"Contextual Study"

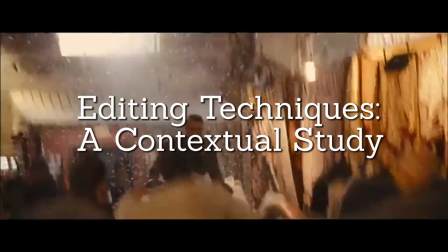0:01 Editing is the practice of modifying work in order for it to be suitable for publishing.
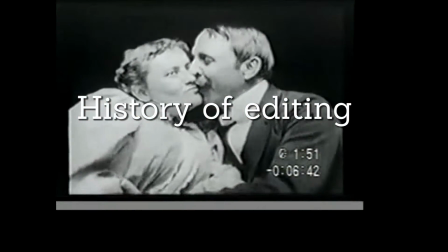0:06 The process of editing began when Thomas Edison ran a film laboratory,
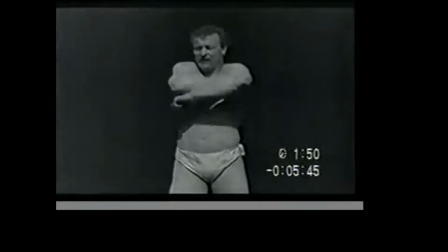0:10 which was responsible for the creation of the kinetographic camera and the kinetoscope.
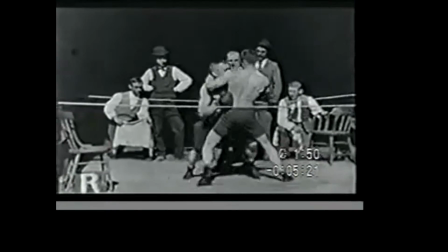0:16 Edison also created the 35mm film strip and the projector in order for the films to be played.
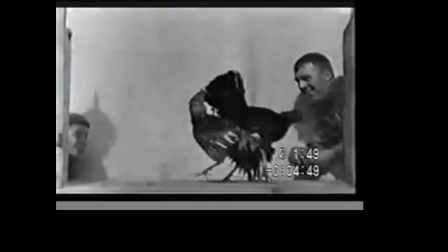0:22 The kinetoscope was a closed cabinet which projected films. The user would need to open the top and look through the hole.
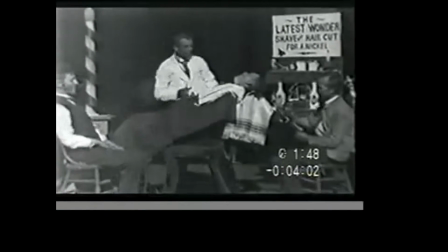0:30 The backlight on it would illuminate the film and would create a moving picture.
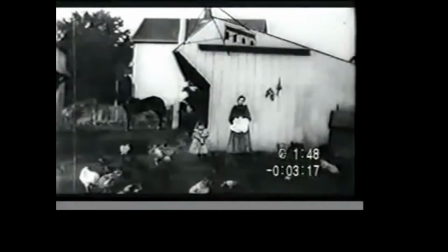0:35 The film would then be rotated at a selected speed. It was first screened in 1894 and it was a public hit.
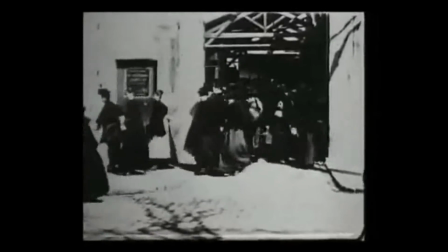0:44 Edison worked alongside the Lumiere brothers to produce films that were a lengthy locked-down shot.
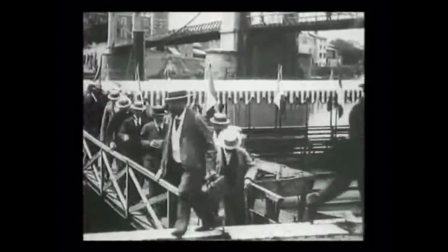0:50 Motion was crucial to please the audience.
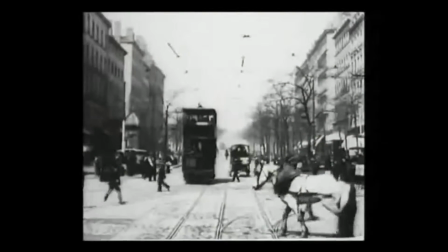0:53 An example of this was a film that displayed activities just simply like traffic in an active street.
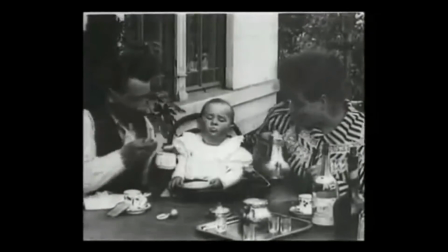1:00 The Lumiere brothers created the cinematograph. It was created through mixing a camera and a projector together.
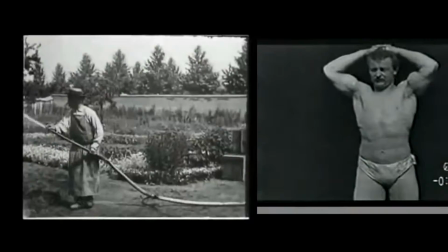1:07 It used a filming speed of 16 frames per second, in opposition to the kinetograph's 48 frames per second.
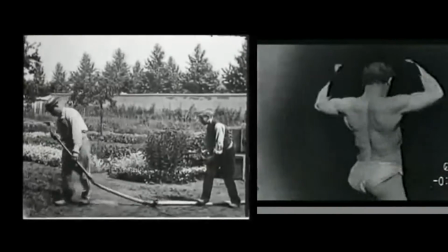1:14 This meant that less film was being used, and it reduced the amount of background noise that would be created.
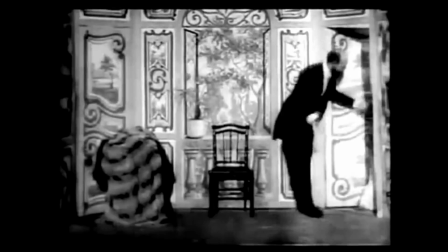1:21 George Méliès approved of the Lumiere brothers' idea, and wanted to explore the opportunities more.
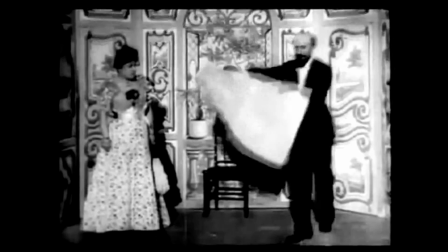1:29 With that, he created a studio, and designed sets, and wrote scripts.
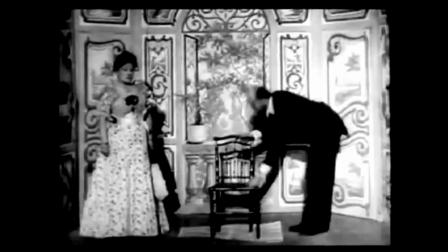1:34 His first creation was a film called The Vanishing Lady in 1896.
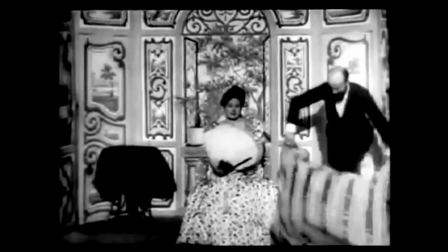1:38 This demonstrated the first use of in-camera editing. It was also rumoured that the art of stop motion was formed through a filming accident when creating this.
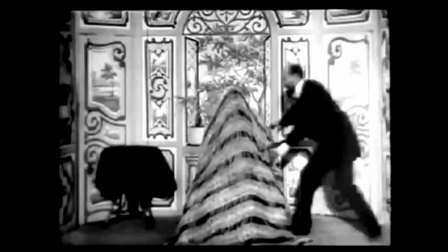1:48 He never used close-ups and long shots, and this happened to be his demise.
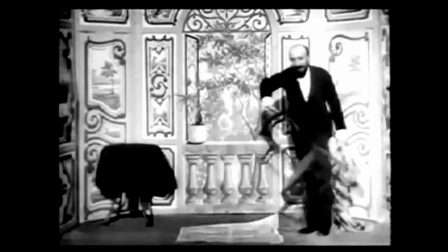1:53 The industry drove him out of his business due to a commercial growth, and he eventually died in poverty in 1913.
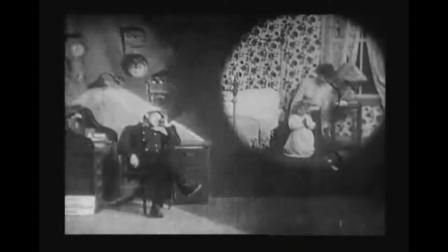2:03 Edwin Porter used to work as an electrician, and then went to work for Edison in the 1890s.
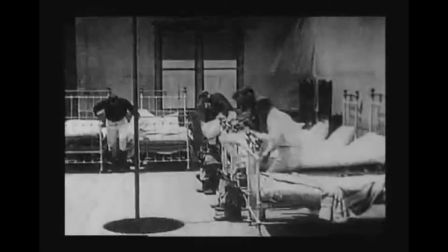2:09 Porter created the film Life of an American Fireman in 1903.
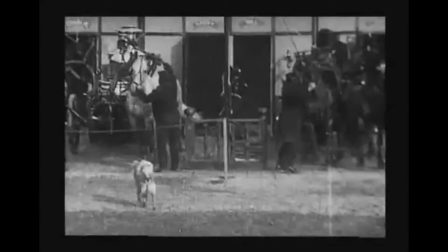2:14 This was the first film to ever have a plot, action, and a close-up.
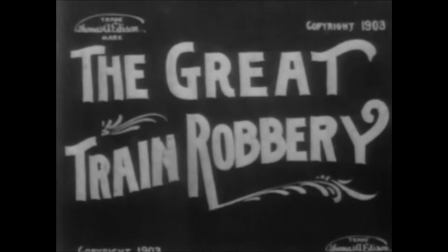2:19 Porter also created a film called The Great Train Robbery in 1903. This was the earliest example of a film which resembled those that were made today.
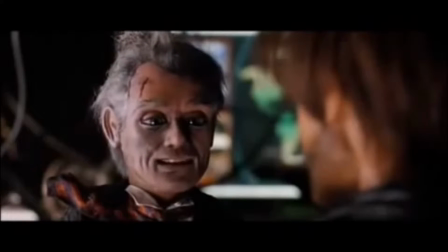2:29 If you're going to storm Kim Jong-il's palace single-handed, we have to make you a complete soldier in very little time.
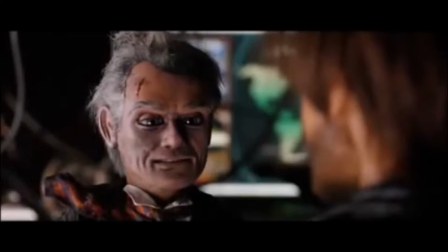2:35 How are we gonna do that? I think I know just what we need.
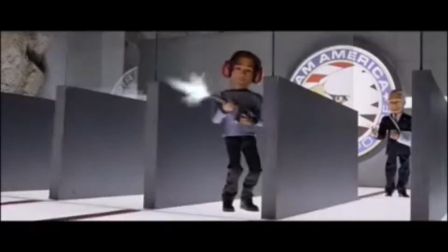2:42 A montage is a film editing technique which was created by Khrushchev to demonstrate a shot-by-shot process.
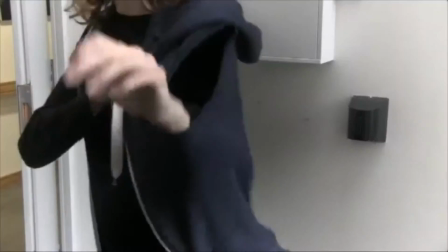2:49 There are three methods of creating a montage. Those of French film, the simple assembly of clips forming a literal montage.
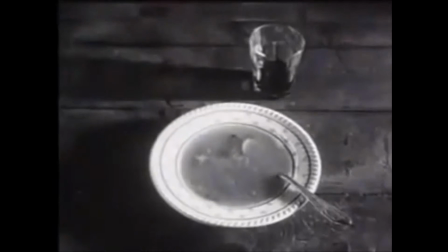2:57 Soviet filming, juxtaposing clips to create a brand new meaning.
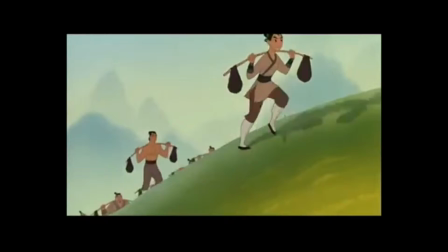3:01 And a Hollywood montage, which is supposed to compress a particular part of the narrative.
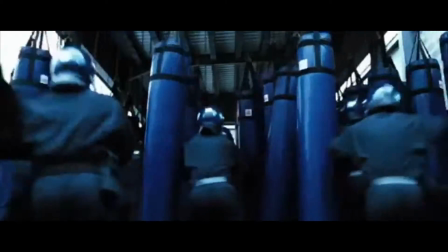3:06 It's usually used in training sequences.
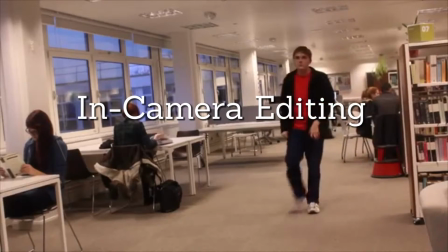3:11 In-camera editing is a technique where the operator creates the shots in the order which they'll be viewed in.
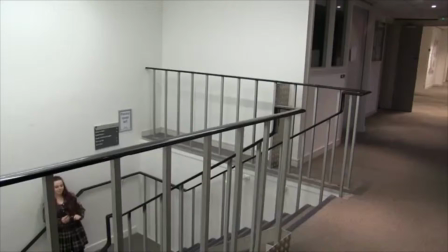3:16 This was a technique used heavily in the earlier days of filming. This was because it was before the days of splicing.
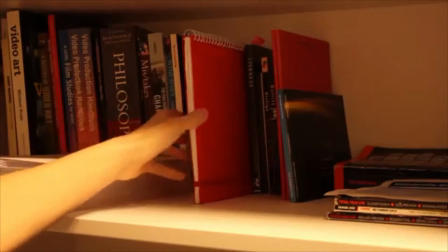3:24 George Méliès liked to use this technique a lot.
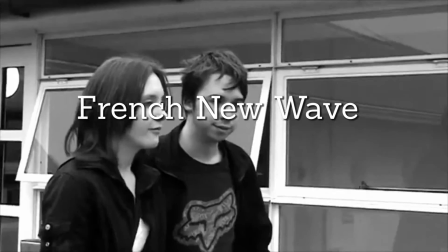3:28 French New Wave is an editing style that doesn't conform to traditional Hollywood editing conventions.
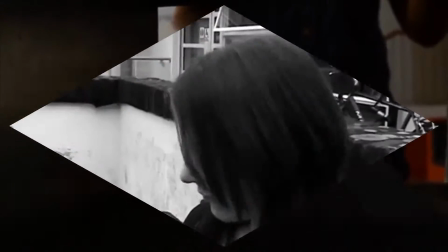3:34 It has a lack of continuity, a low budget, it mainly focuses on the mise-en-scene, it has a self-reflexive nature,
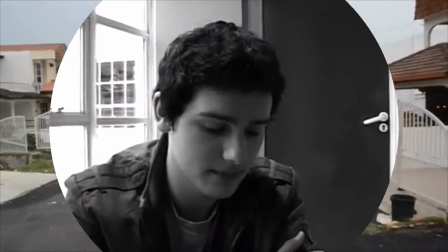3:42 and it constantly uses jump cuts, and it's presented in black and white and uses natural lighting.
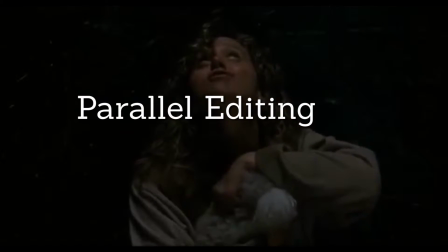3:49 Parallel editing is when two scenes happen simultaneously, yet at different locations.
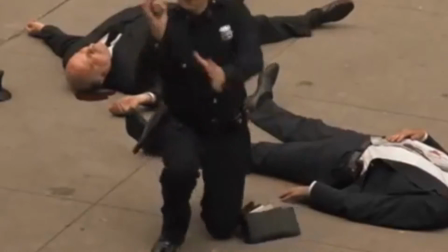3:55 They will often culminate together in a single area when the narrative requires the two parties to have a confrontation.
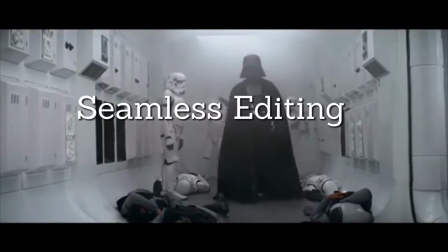4:02 Seamless editing ensures temporal and spatial continuity in order to progress the narrative.